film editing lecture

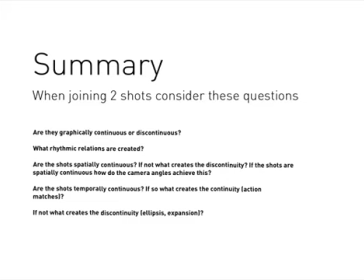It happened because of the background elements. Are the shots temporally continuous? If so, what creates the continuity? So action matches. Another example of an action match
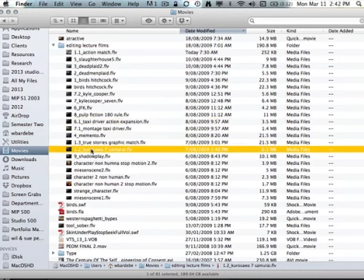is Kurosawa. This is a very old film,
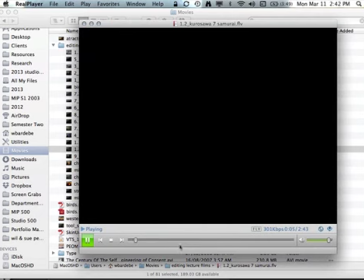but it has this great bit of action matching when you see the samurais running across the field.
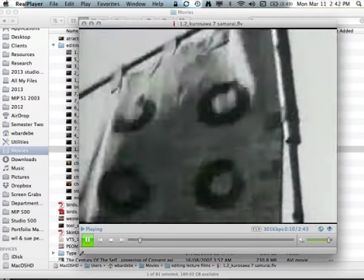Samurai.
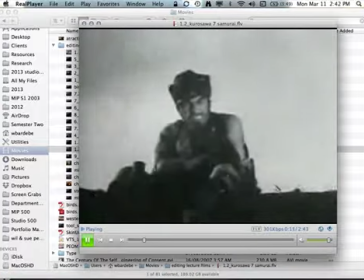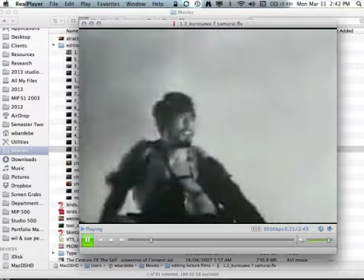So here we can see the differences in camera views being used as well.
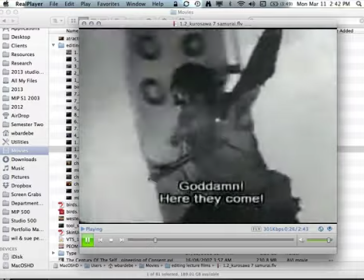Far shot, close shot, far shot, close shot.
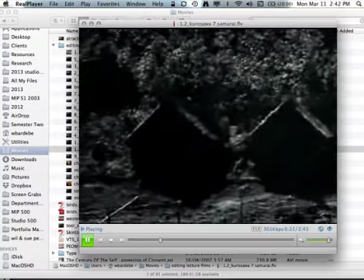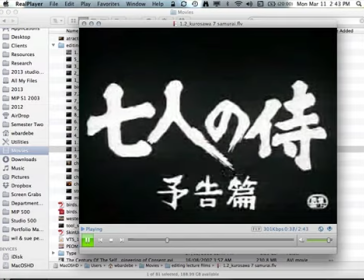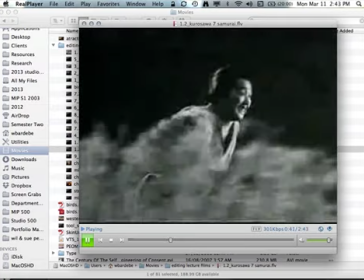There.
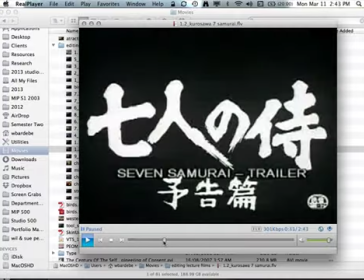We'll just play that again because the computer decided to pause when it didn't need to.
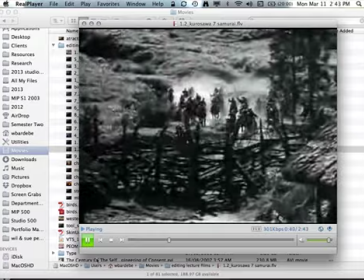So watch the men running.
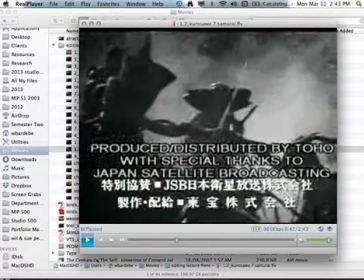Seven different samurai, but all in the same location in the screen, all doing the same thing.
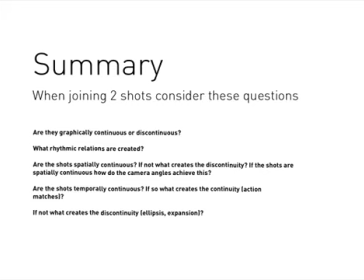All with the same objective, serving the same Lord. So where were we? Are the shots temporarily continuous? If so, what creates that continuity? So there was the action of running.
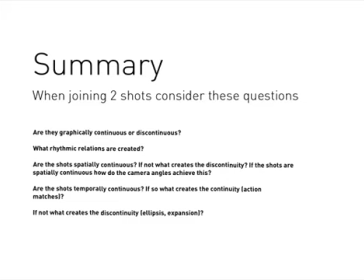They're all running. They're all in a different space, but we're all doing it at the same time. And if not, what creates discontinuity? Is there ellipsis? Is there expansion? Are we seeing something as a whole, or do we see glimpses of a bigger story?
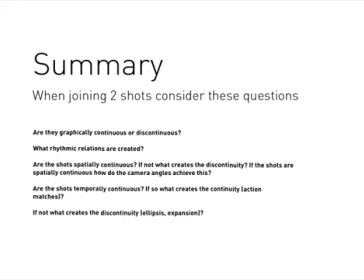So again, the idea of the room versus the window. Generally, we look outside of a window when we're bored of the room. The window's often more interesting. Are there any questions?
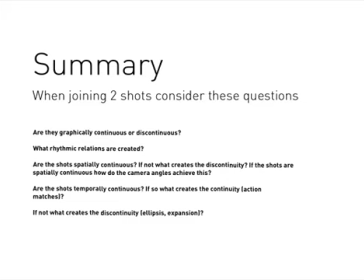Just general exhaustion. Okay. So Sue's asking that I show this
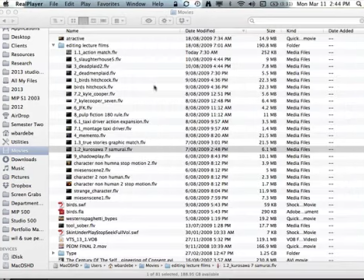one again and see if you can now see new things happening within this title sequence.
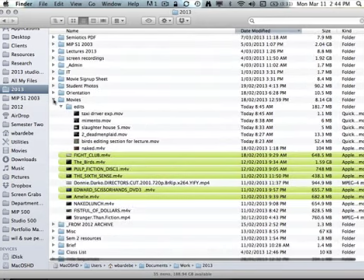No, that's a really crappy version. Movies. Let's go for title sequences.
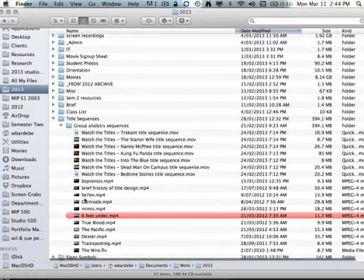Look at filing working for me.
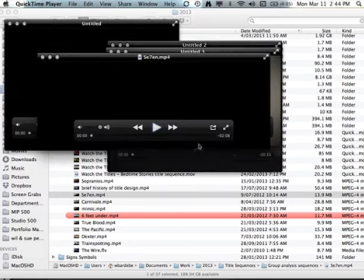So back to Kyle Cooper and Imaginary Forces.
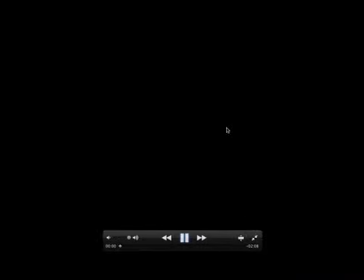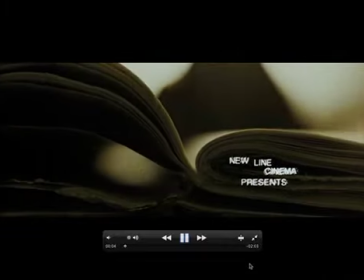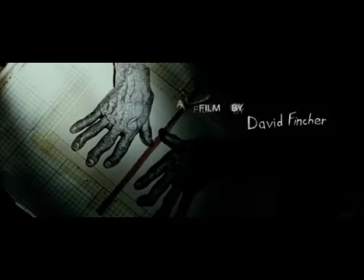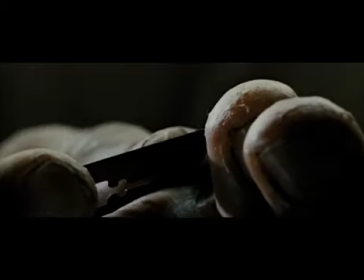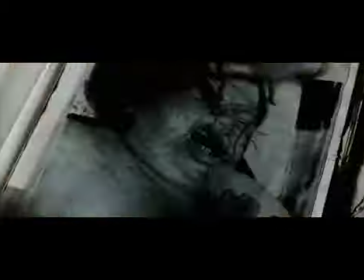Now look at that point of view of the fingers. We are those fingers. It's us doing that.
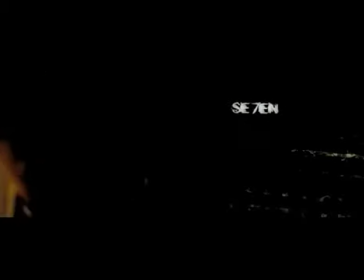The way that the shots are long and slow, but the text is quick and jittery.
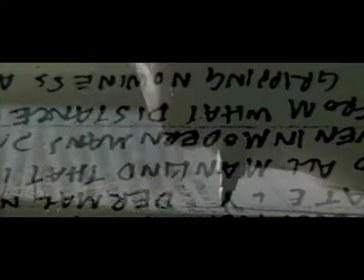See there, that overlap. There's the idea of ellipsis happening.
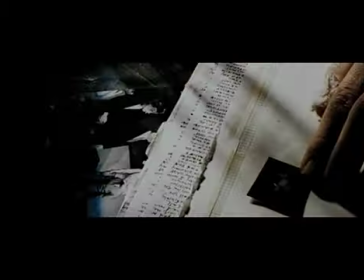We see these glimpses of some kind of scrapbook happening.
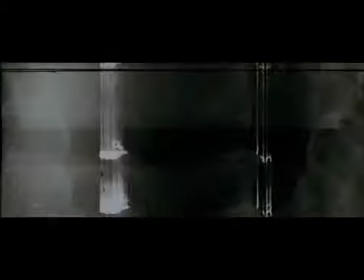So we get the feeling that this is been happening for a long amount of time. The way that there's these jiggles, there's something unnerving going on.